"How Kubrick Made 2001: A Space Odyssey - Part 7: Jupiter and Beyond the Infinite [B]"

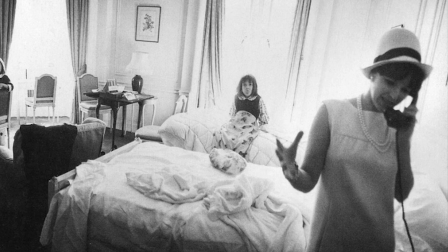(8:21)
That's Christiane on the right, Vivian, Anya,
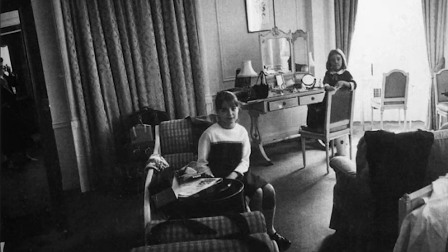(8:25)
Katharina, and if you look closely, you can see Stanley with the camera reflected in the mirror on the left.
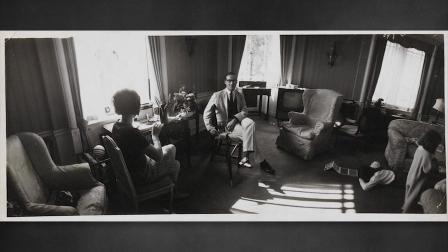(8:31)
In this picture, we can see Christiane, Jeremy Bernstein, and the kids.
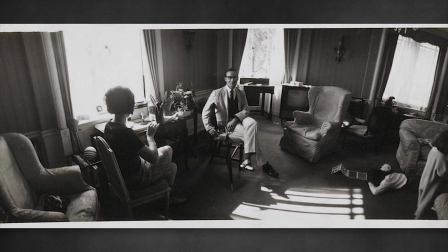(8:35)
But in these photos, you can sort of see the similarities to the mysterious room at the end of the film, most notably the moldings on the walls and some of the light fixtures.
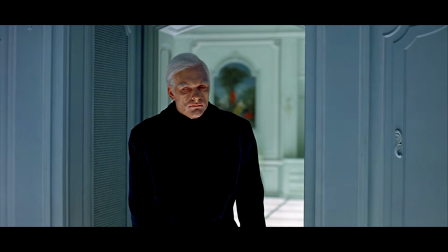(8:43)
The idea behind having the room look this way was that either the aliens constructed it from images in Dave's mind, and perhaps he had stayed at the Dorchester Hotel,
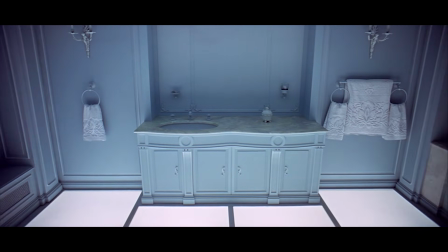(8:52)
or that the aliens had been observing the history of mankind and constructed what they thought would be a normal-looking habitat for a human.
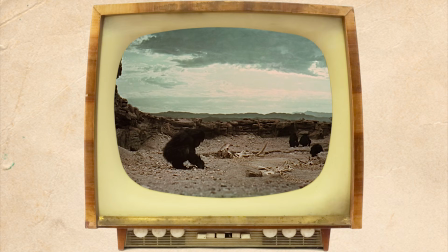(8:59)
Originally, there was going to be a television of some sort displaying footage of nature documentaries and other images of Earth life.
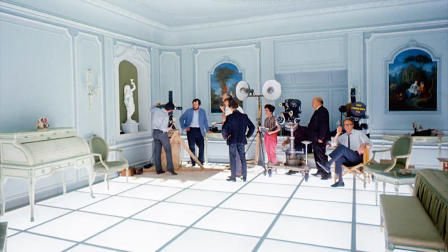(9:05)
Ivor Powell acted as the assistant director on some of this sequence, and mentioned in an interview that the set was intensely hot.
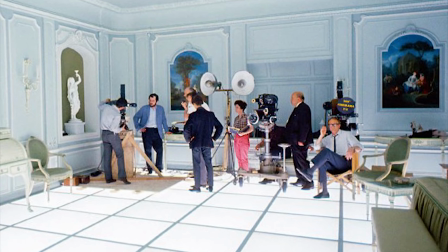(9:12)
They used photo floodlights under each floor tile to illuminate the room.
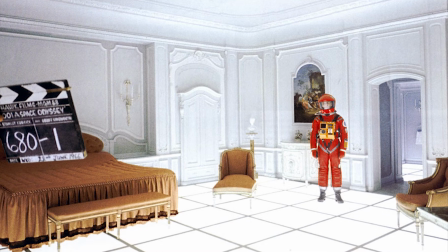(9:16)
The lights were so hot that they began melting the tiles, so they had to shut the lights off as soon as each take was over.
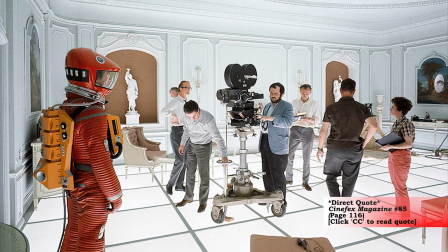(9:22)
Tony Masters said, "You never see behind the camera, so it isn't that apparent on the screen, but in fact, the set had no windows or doors in it.
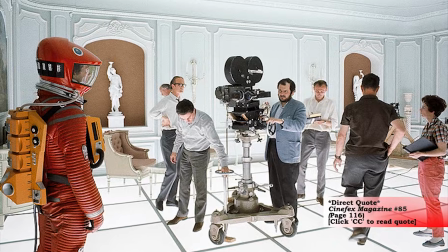(9:30)
There was no way in and no way out. It was built something like 12 feet up from the stage,
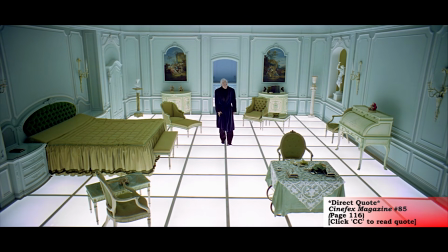(9:35)
and the floor was made up of 3-foot squares of perspex, each one with a 5K lamp underneath it.
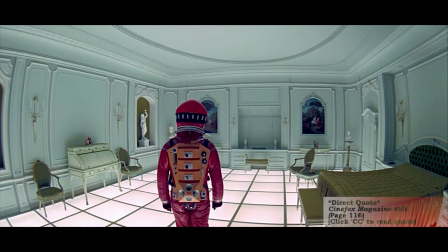(9:41)
I've never seen so many lamps. It was like an oven in there." In this photo, we can see what looks like air conditioning being pumped into the room.
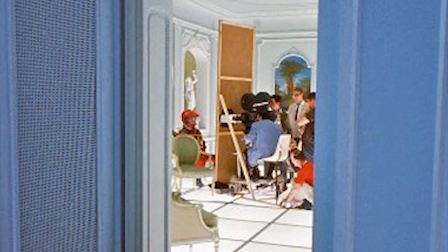(9:49)
In this same photo, we can also see that Kubrick is filming Keir Dullea through a hole in a sheet of wood.
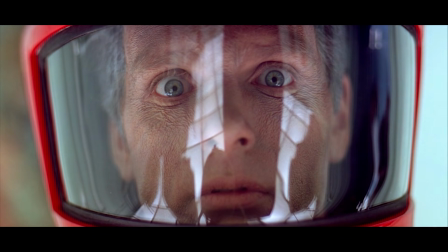(9:54)
This was likely to prevent the reflection of the camera from showing up in Dave's helmet.
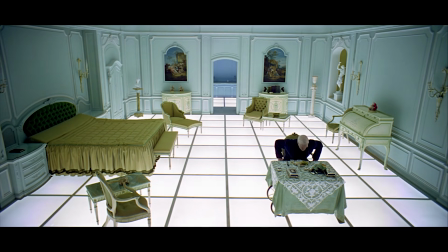(9:58)
It makes sense why Kubrick would have light coming from the floor beyond the alien look of it.
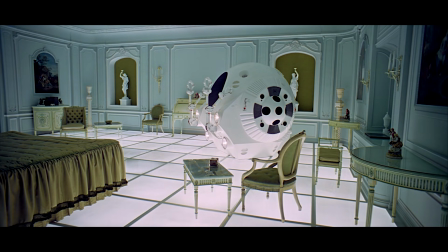(10:03)
This way, he would be able to show how confining the set is using a wider angle,
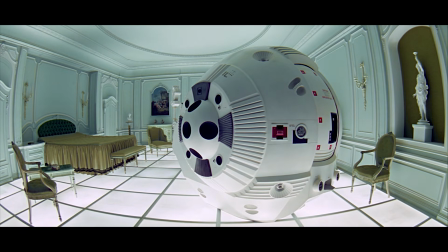(10:07)
without having to show a normal source of the light, which likely would have looked tacky in this situation.
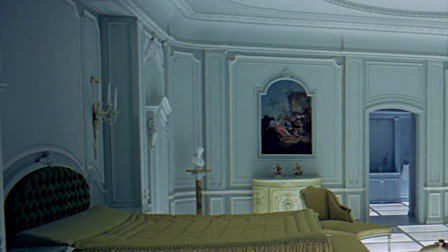(10:12)
There seemed to be unlit candles on fixtures attached to the walls, which wouldn't really provide adequate lighting even if they had been lit.
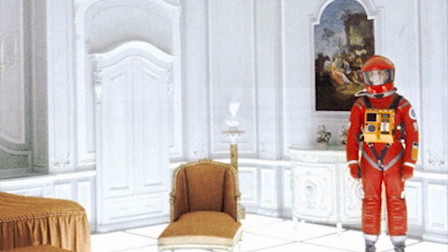(10:19)
If there had been a lamp of some sort, it would raise the question of how light bulbs would be changed over the course of time Dave lived in the room.
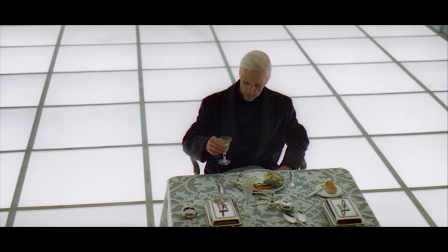(10:26)
But then again, where does the food come from?
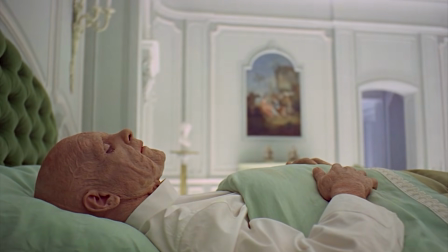(10:29)
It also seems possible that the light remained on during Dave's stay in the room, because we see the light at the same level even when he's in bed.
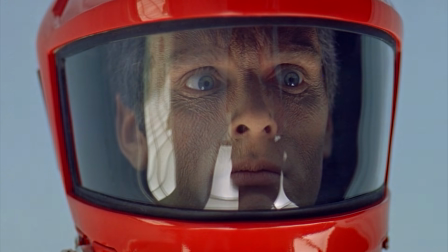(10:35)
There were going to be props that didn't make the final cut of the film. There was going to be a telephone that Dave would try to use only to find that the handle was attached to the base.
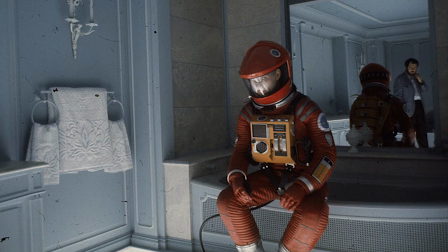(10:44)
There would also be a telephone book from June 2001, but when he opened it, there would be no phone numbers inside, as well as a Gideon Bible with only blank pages.
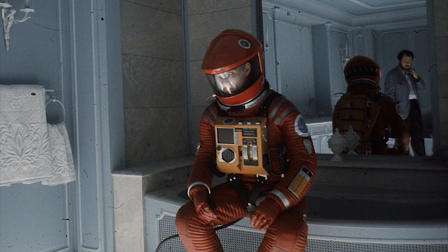(10:52)
Supposedly, this would depict the concept that the room was constructed from his memories.
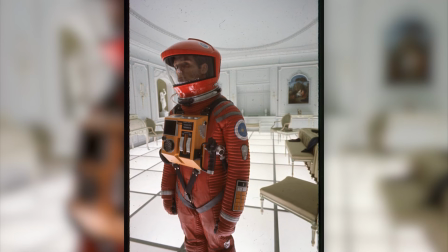(10:57)
So he would have a memory of a phone book, but he wouldn't know any of the numbers inside. Trumbull explains another scene that didn't make the cut.
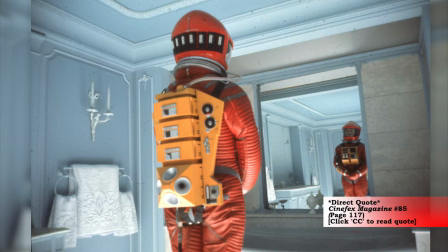(11:04)
Bowman walks into the bathroom in his spacesuit, pokes around in there, and sees himself in the mirror.
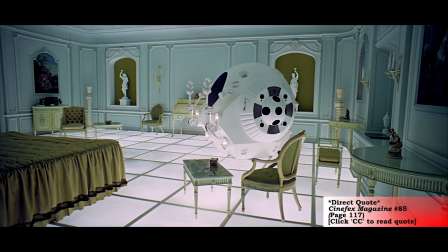(11:09)
By the time he comes back out, the pod, which had been sitting in the room, is gone.
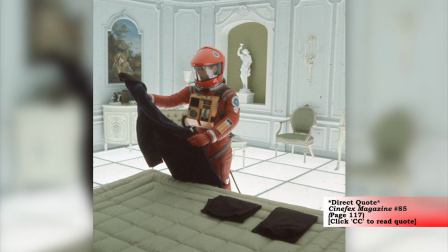(11:13)
But on the bed is a housecoat that he ends up wearing in the next scene. He sort of goes over to the bed and picks up the coat and feels it, then sees a pair of slippers on the floor.
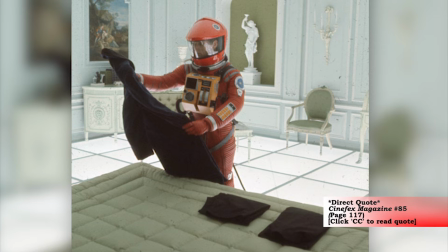(11:22)
It's as if people are coming and going while he's there.
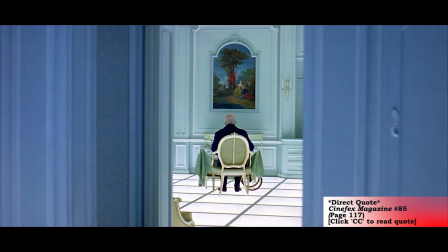(11:25)
But Stanley dropped all of that out, and instead went with these overlapping interconnected time jumps, which could occur in a split second or over thousands of years.
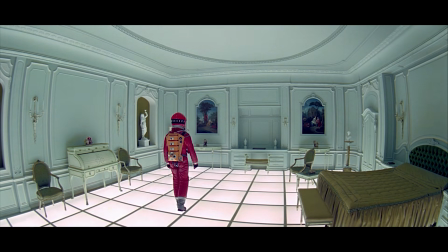(11:33)
Who knows? What's bizarre, and something I've never seemed to notice before, was that there is a continuity issue between these two shots.
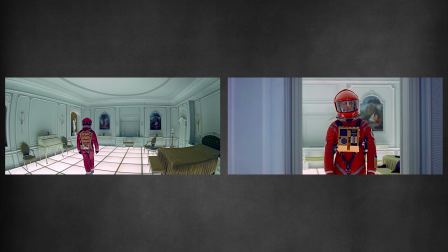(11:40)
The second shot leads us to believe that he's walking toward the doorway to the bathroom, but this is on the opposite side of the room from the direction he's walking in the first shot.
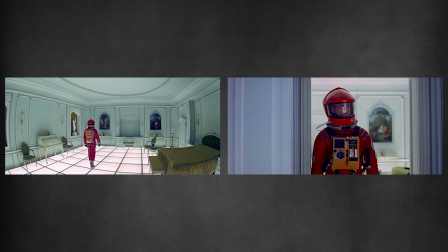(11:49)
You can see that there's no doorway in front of him, and that the bed, which was on his right side, is now on his left.
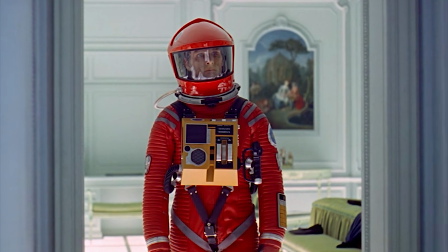(11:54)
And we can see the bathrobe on the bed from the sequence that was cut. This shot follows with a shot of the bathroom.
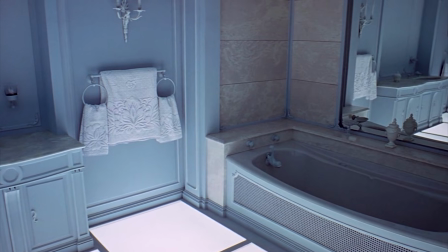(12:00)
So it still works within the story because these two shots are not necessarily continuous,
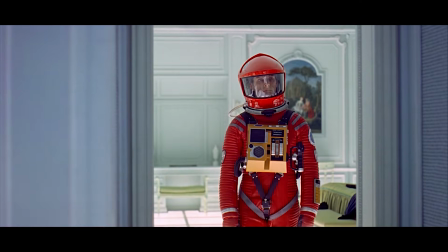(12:04)
but could have been cut between an undetermined amount of time, such as in the bone to satellite shot.
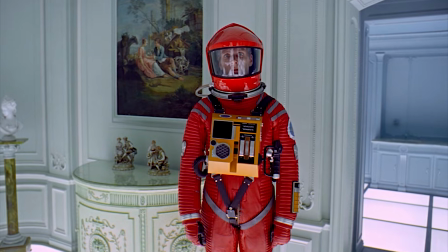(12:09)
And it's possible that we are seeing time compressed in such a way that the different periods of Dave's life exist all at once.
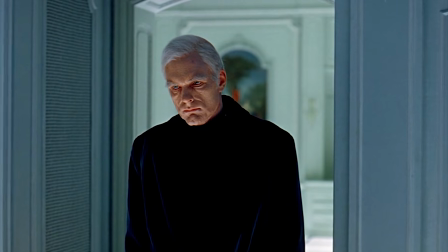(12:15)
For all we know, the bathrobe Dave could have been in the main room the entire time that the Dave in the spacesuit was in the bathroom.
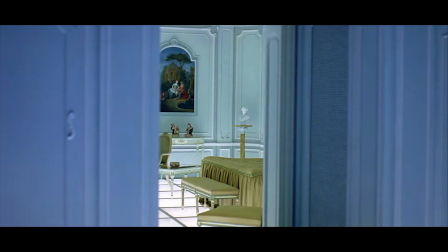(12:21)
The last shots of older Dave in the spacesuit are intercut with a moving shot showing his point of view.